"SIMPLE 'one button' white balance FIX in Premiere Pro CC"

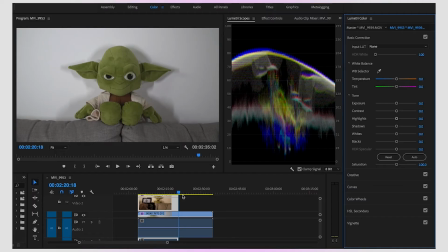249s
So let's jump back into Premiere Pro right here. This shot, which you're seeing here, was filmed on the Sony FS700, and it's a nice neutral and natural type of color.
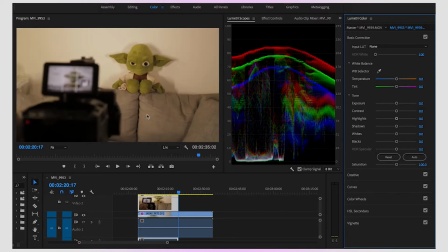259s
We've done this in camera. Now this shot here, which is filmed exactly the same time, was filmed on the Canon 6D. Exactly the same settings, same ISO, same f-stop, a nice neutral color profile inside of the camera. But basically, we put the Kelvin completely wrong. The white balance within the 6D, we put up to 10,000, which added this horrible warm look to it.
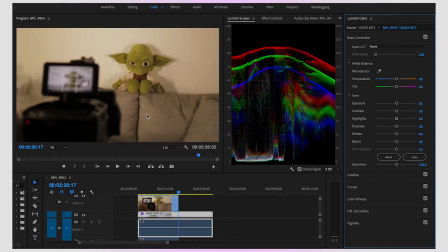282s
We look at this one, it looks nice and natural, neutral. Go back to the 6D footage, doesn't look very nice at all. So we're gonna do the same trick. We're gonna go over to the white balance selection tool. We know that the wall behind was white, so we can literally just click that wall and straight away it takes away that horrible yellow hue.
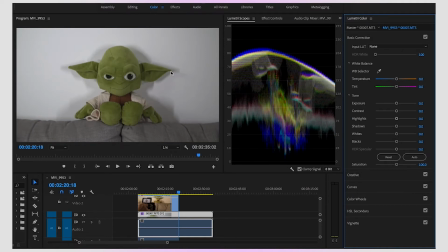301s
And now switching back and forth with the Sony FS700 footage and the Canon footage, it looks more natural now. It doesn't look so jarring, doesn't look so yellow. But now we're getting on to the time of actual color correction. So the white balance can really help, but then color correction has to come into it as well. I said this isn't really a color correction tutorial, it's just about white balance.
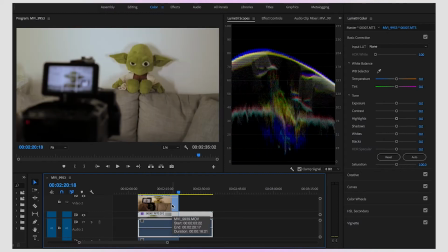324s
But basically, if we have a quick little play now between these two shots, so this is what you would do before you start color grading. You want to make sure that your whole timeline or all your footage is color corrected correctly. Your highlights are all right, your darks are okay, and everything is nice and neutral. So when you start grading it, everything is consistent. So that's basically what color correction is. You're making everything consistent between every single shot.
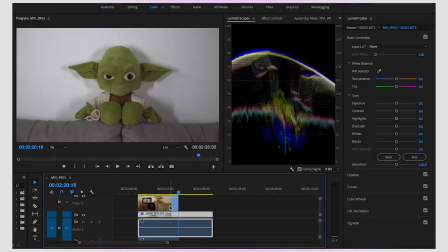348s
So for instance, on this one to this one, we can see that the Sony FS700 footage is slightly cooler,
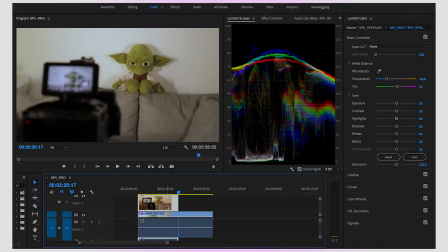354s
and this footage of the 60 is still slightly too warm. So we can just keep playing around basically, and then we're just gonna maybe add a bit more blue into it to take out that warmth, switch between back and forth again. As you can see, we're almost getting there now.
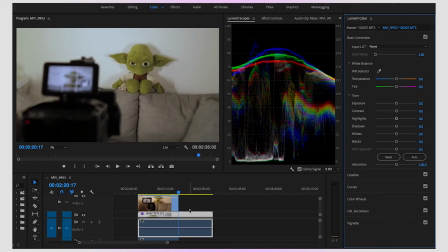369s
The greens are slightly off, but we can basically now switch between one camera and another camera, and it doesn't feel as jarring as it did before, which was basically this, which is a big difference. So once we then got the correct white balance between our different cameras and all our different shots, we can then go in and actually do our color correction,
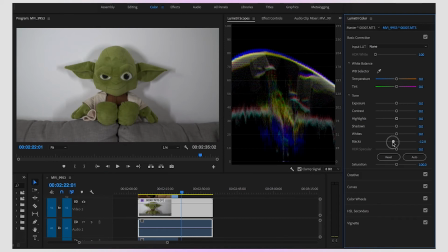391s
which would be, for instance, here we would pull down those blacks just a little bit so they're almost sort of hitting this zero line here.
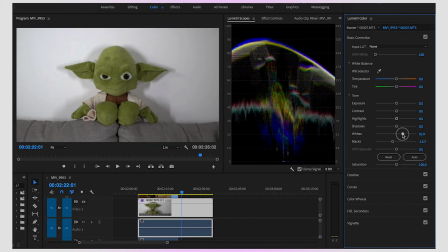399s
We can pull up the whites just to get a little bit more exposure into this shot, add a nice bit of contrast just to really make it pop and stand out off the camera. Might want to just pop up those shadows just a tiny bit and bring back a little bit of detail in those highlights.
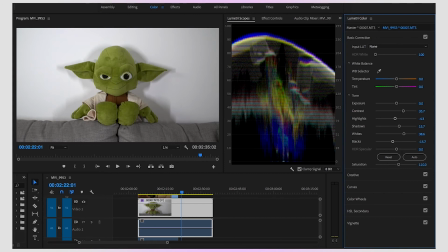417s
You might want to add just a little bit of saturation just to make him pop a little bit more, and then we've got a nice looking shot. And there we have it, as simple as that. We can get the correct white balance with one click of the button inside of Premiere Pro. Hopefully you guys are going to go off and use that simple feature in Premiere Pro, and it's going to save you in the future, because I can tell you for now, it has saved me endless amounts of time when you've got the wrong white balance. Ah, it's just horrible. It's not nice to see. So hopefully it's going to save you, because I know it saved me many times. If you've enjoyed this video, please give it a big fat thumbs up. And if you want me to do more tutorials like this or reviews, let me know in the comment section down below what you want me to talk about next. And next video, I'm actually going to be talking about widescreen bars,
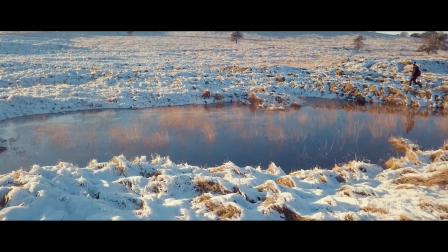463s
the anamorphic widescreen bars to make your footage look even more cinematic, the simple ways of adding widescreen bars to your footage. So that's coming up next. Thank you for watching. I will now leave you guys with those three very important things, which are, as always, stay happy, stay positive, stay awesome. Goodbye.